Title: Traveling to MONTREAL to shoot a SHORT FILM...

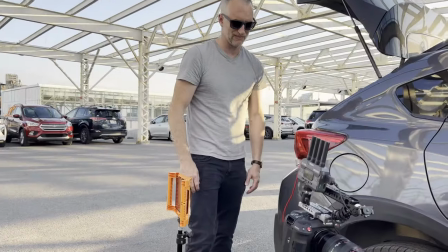So we used this Axun Cineview HE unit on the camera to broadcast the signal to a iPad that I had on a lighting stand.
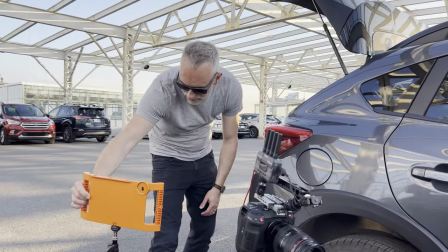Axun responds for the video,
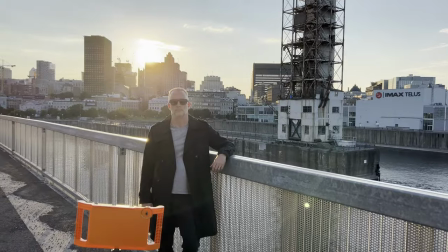but I don't think I could have got this shot without this because it means that you don't need a second director's monitor that you then have to power.
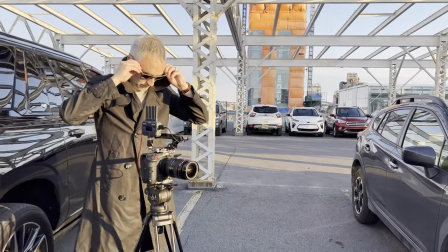You can just go off either your phone or your iPad or whatever you have handy to actually set up the shot, see exposure, see false color.
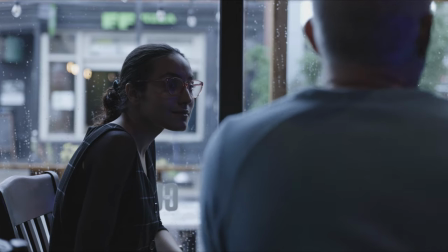It was actually a lifesaver. Our Our next shoot was the tequila bar. We had arranged to have the place for two hours before they opened.
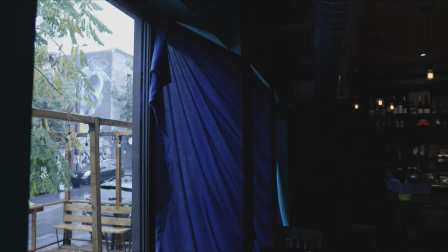That meant that there would be a lot of sunlight coming in and we had to block that out before we could do any kind of lighting.
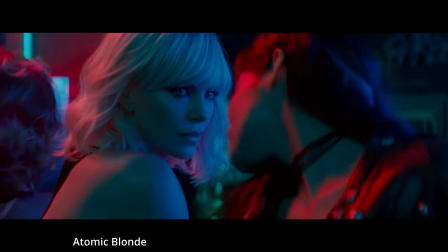For my inspiration, I was looking at this scene from Atomic Blonde.
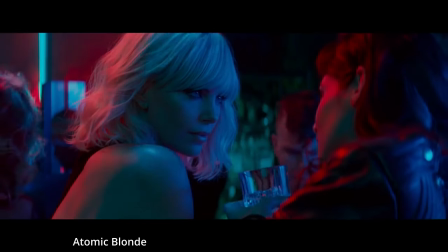It seemed like a good way to use really strong, vibrant colors in the scene to make the actors really pop against the background.
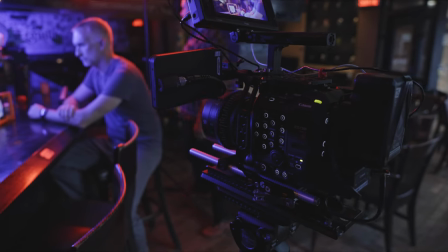We lit this with the Nanolight Pavotube 230X kit.
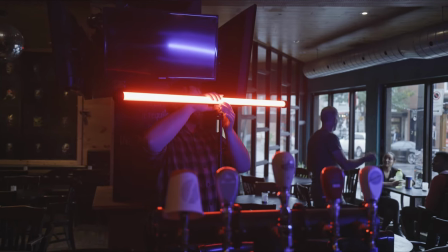We had the four-foot light as a key and the two foot lights behind as backlights.
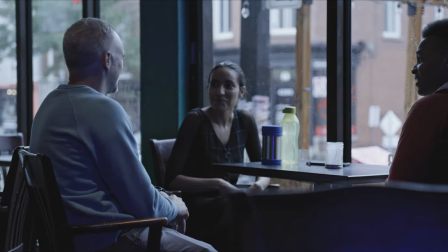The actors arrived in their street clothes. This was the first time I'd met them because I'd cast them online.
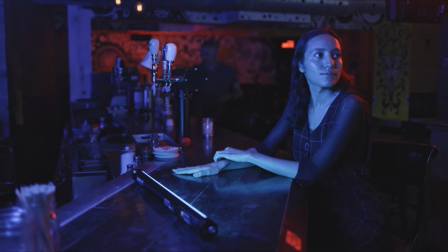We sat down, we talked over the scene. Coverage wise, we shot the woman's side first.
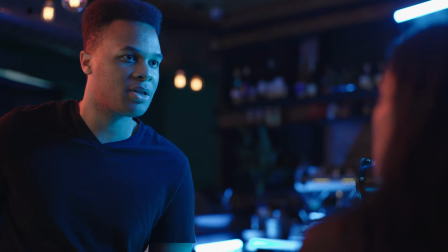I was already really happy with her performance. Then we turned around and got the guy's side. After we'd done two or three takes of both sides,
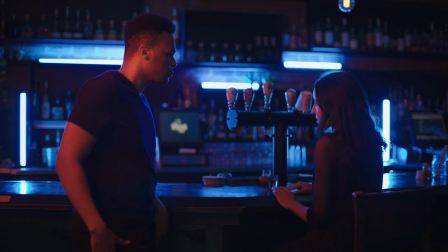we were able to push back and light it a little differently to keep the lights out of shot and get a two shot that we could cut to. It took about half an hour to set up.
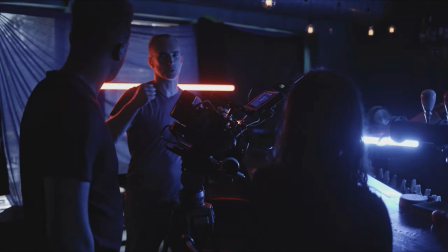It took about 40 minutes to get out all that coverage and took about 20 to 30 minutes to pull everything out again.
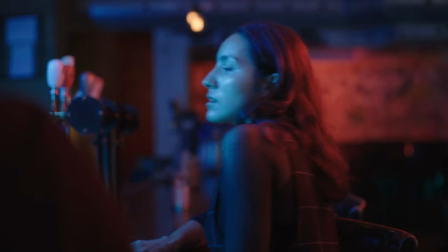So we were done right at five o'clock. I could have covered this with multiple cameras and potentially got both sides,
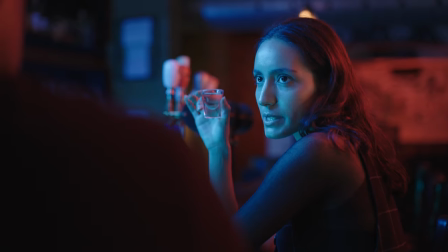both close-ups at once, but then I wouldn't have had to be able to put the lights as close as I wanted and got the fall off that I wanted,
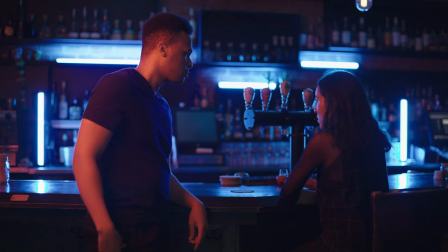got the dimension that I wanted. With a scene like this, with really where lighting is a big part of it, I'd much rather shoot single camera coverage.
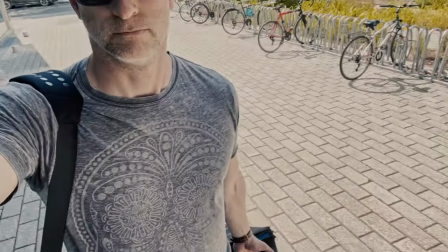One of the joys of Montreal is being able to get around relatively easy.
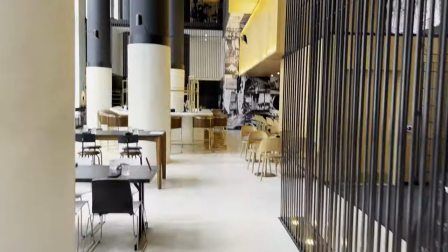So it was only a 10 minute drive back to the hotel where we were able to valet the car,
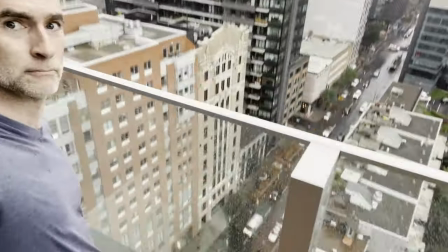unload all our gear into the bellhop carriage and take it up to the 15th floor where we'd set up our next scene.
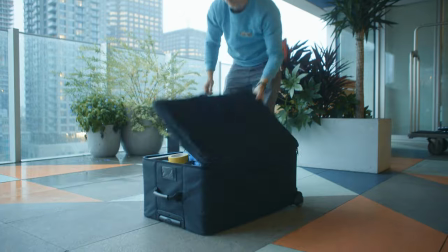They had this outdoor lounge where it had an amazing view of nighttime Montreal. We started setting up while it was still light and what you technically call blue hour.
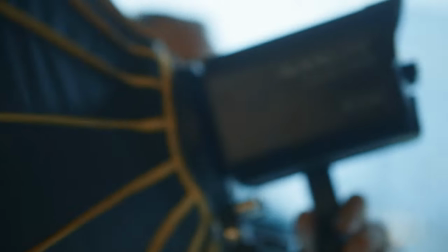The key light was the Nanlite 150B in a softbox with a grid to control spill.
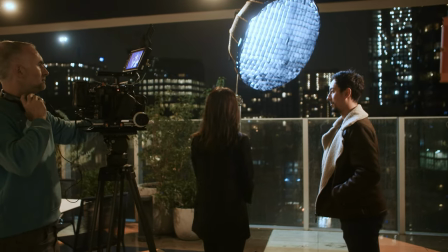And we moved it in pretty close to get the right ratios, the difference between the key and the fill side.
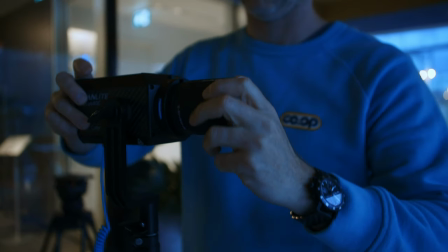Then we used a Nanlite Forza 60C as our backlight.
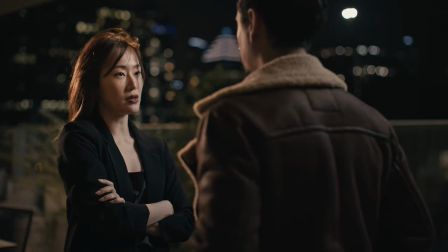Now I could have changed this to bright red or bright green, but I wanted to sort of keep it in line and not distract from the colors in the background.
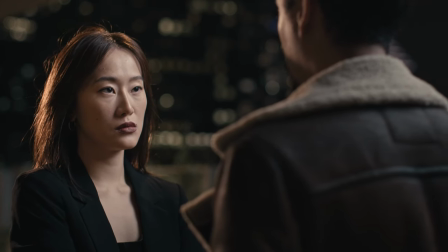So we kept it at, I think 5600 or 5100.
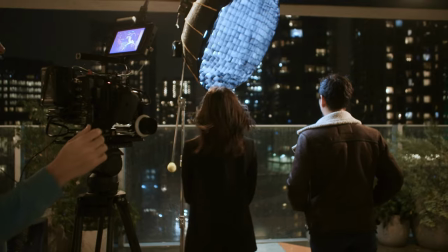There was a lot of wind and rain on the day, which just goes to show you can't control everything, especially when you're shooting sort of outside or at least facing outside.
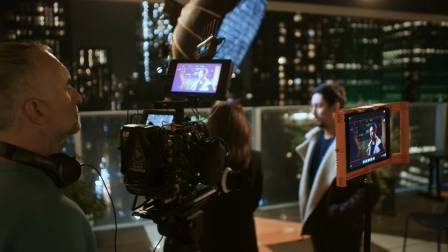There was actually a flash flood warning and we started quite late. And when you have wind like this, I think you just have to do a ton of takes.
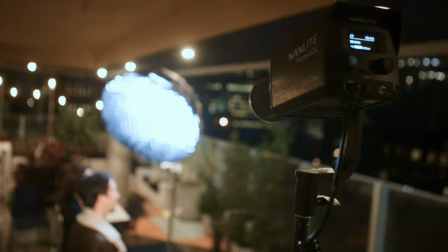I think it was like six takes on the woman's side because her hair was blowing everywhere. We really couldn't control it.
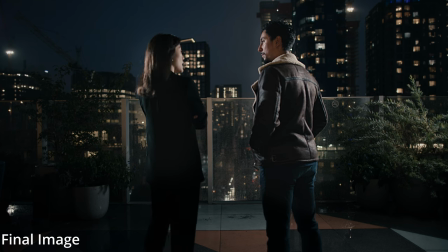We were able to shoot our low wide shot where you actually saw the buildings while there was still some light in the sky. and then we went in for
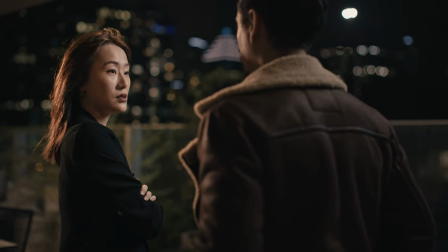coverage first on the man and then on the woman's side and got this great bokeh city sky background we used the ceremonic lav mics
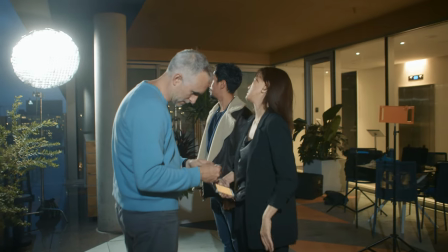because the boom was just going to be too windy and got some nice clean audio despite the weather that may be true but we intend to
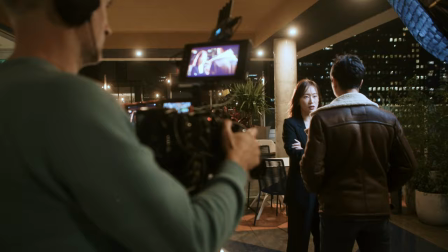use it to keep the peace and again with just two of us on the crew me and seth were able to shoot the scene in just over
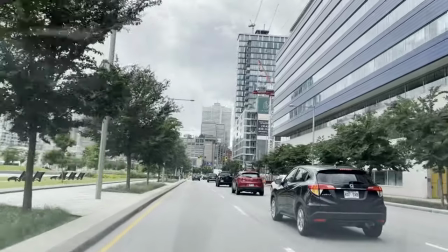an hour for two and a half pages so i'm driving home from montreal there is one place I do want to stop on the way home and that's Mel's.
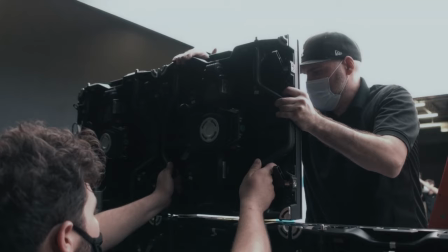This is the big studio complex here where they shoot a ton of Hollywood films including big superhero movies.
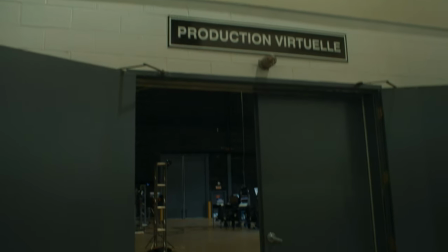They have several different soundstage facilities. The one I want to check out is their new virtual stage.
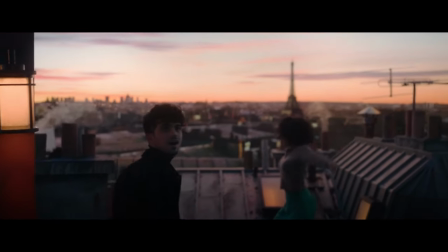You may have seen this in YouTube videos. The producer there has offered me a tour so I'm going to meet with him and check it out.